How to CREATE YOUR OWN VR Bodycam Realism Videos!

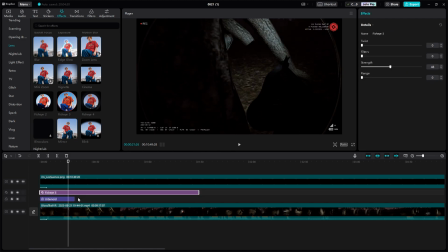[8:15]
See how it flashes there? It'll make your edges a little brighter. So this is actually really good. I really like this one.
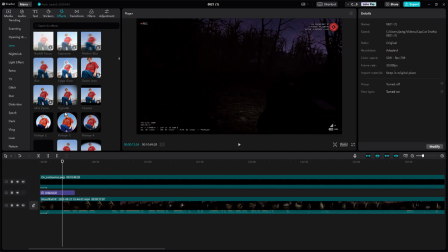[8:22]
Now, if you don't like the fisheye rings, you can always just do a fisheye with itself, which you could put here,
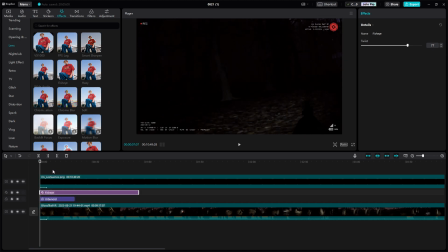[8:32]
which is what I did for Left 4 Dead Realism. I think it was 4, the newest one. And you can boost the fisheye to like 33. And you can do it like that.
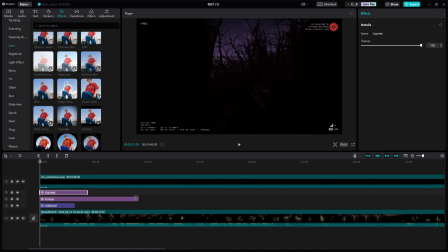[8:43]
And then if you still want some kind of ring, but you don't want it to be crazy, you can add a vignette like this. Then add a vignette. And then now you have your fisheye ring. Just a little less messed up.
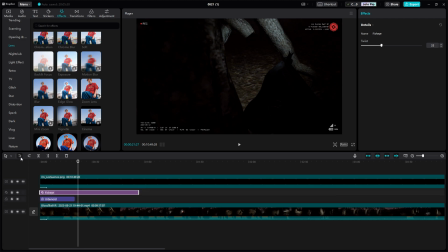[9:04]
So yeah. I think what I'm going to do is I'm going to use VX, or Fisheye 3, sorry. I'm going to use Fisheye 3. That's what I'm going to use for this. We can actually bump up the strength.
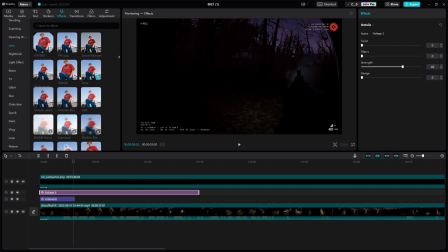[9:23]
So we're going to do that. And you can experiment with some other things, like surface blur or edge glow.
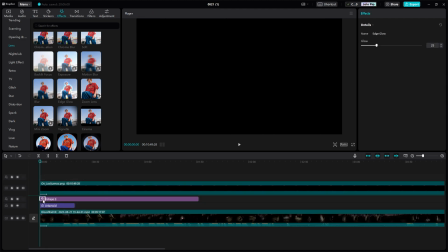[9:32]
Edge glow doesn't look too bad. I actually kind of like edge glow on this.
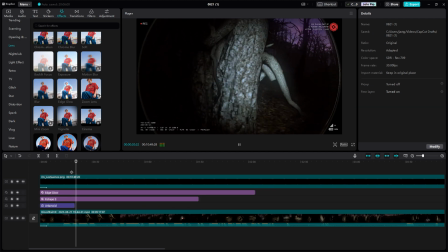[9:38]
Because it'll make muzzle flash pop out a whole lot more. It'll make things like close ups here look like smudges.
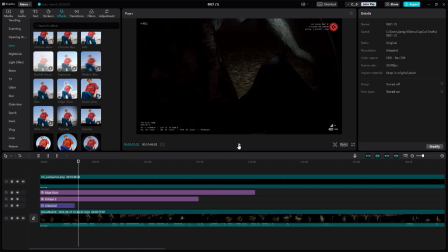[9:44]
You know when you smudge a camera and it makes things look like god rays? That's what edge glow will kind of do, give you that body cam smudge. Which I think actually looks insanely good for darker videos. So I'm going to go with edge glow on this.
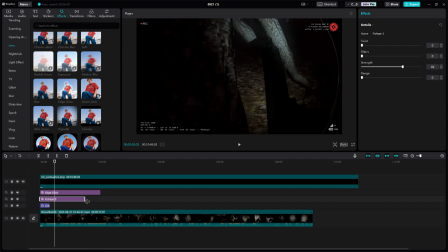[10:00]
And then obviously you can extend this to the variety of your video.
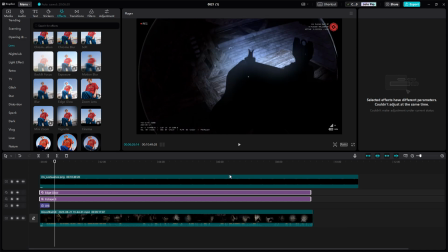[10:07]
Also, it looks really good for indoor stuff.
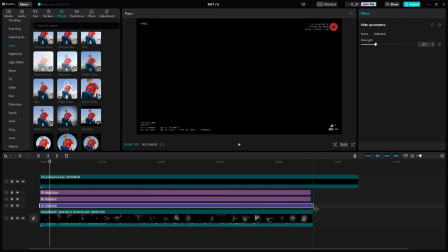[10:13]
And yeah, we're gonna go ahead and put Urban Oil on that because it'll make the environment darker, but because of edge glow, it'll actually make the indoor brighter while still having the dark outside.
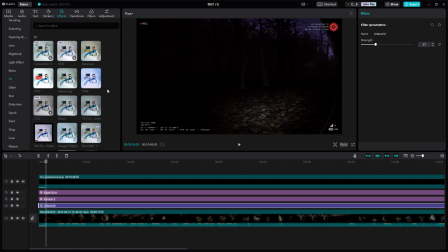[10:24]
Really quickly, as a quick little send off, there's a few things you can do here.
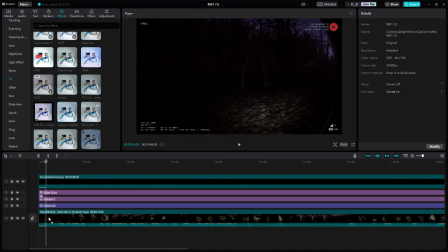[10:30]
You can obviously do a little bit of noise. I don't prefer it, but you could do a little bit of noise, put that down to like 3. Actually, that looks really good for dark video. I'm gonna put that to 2. We're gonna actually do that. And then obviously you have TV colored lines.
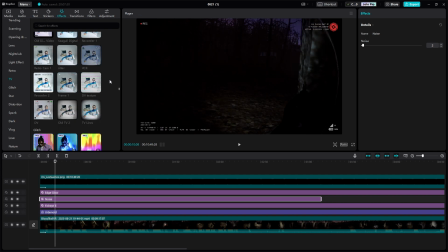[10:48]
I don't like that, but it sometimes works. Then you have DV texture you could put under just a little bit. And then Seagull Digital is what I did for, so if you don't want to use the body cam,
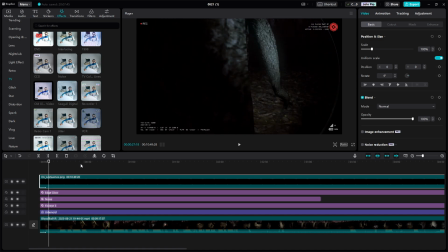[11:01]
like the Los Suenos or Axon, and you want it to be like a recorder, you can always do Seagull Digital. Anyways, that's it for today's video. That's how you make body cam realism videos. So let me see y'all's body cam realism. Let me see how you guys do. Let me see your best creations. It doesn't matter what game, just let me see your best creations.
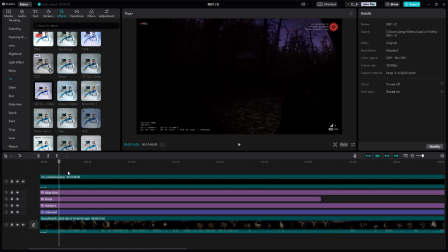[11:19]
And then, you know, I hope you guys really enjoyed this tutorial. Hope it was of use to you. And yeah, subscribe. See y'all.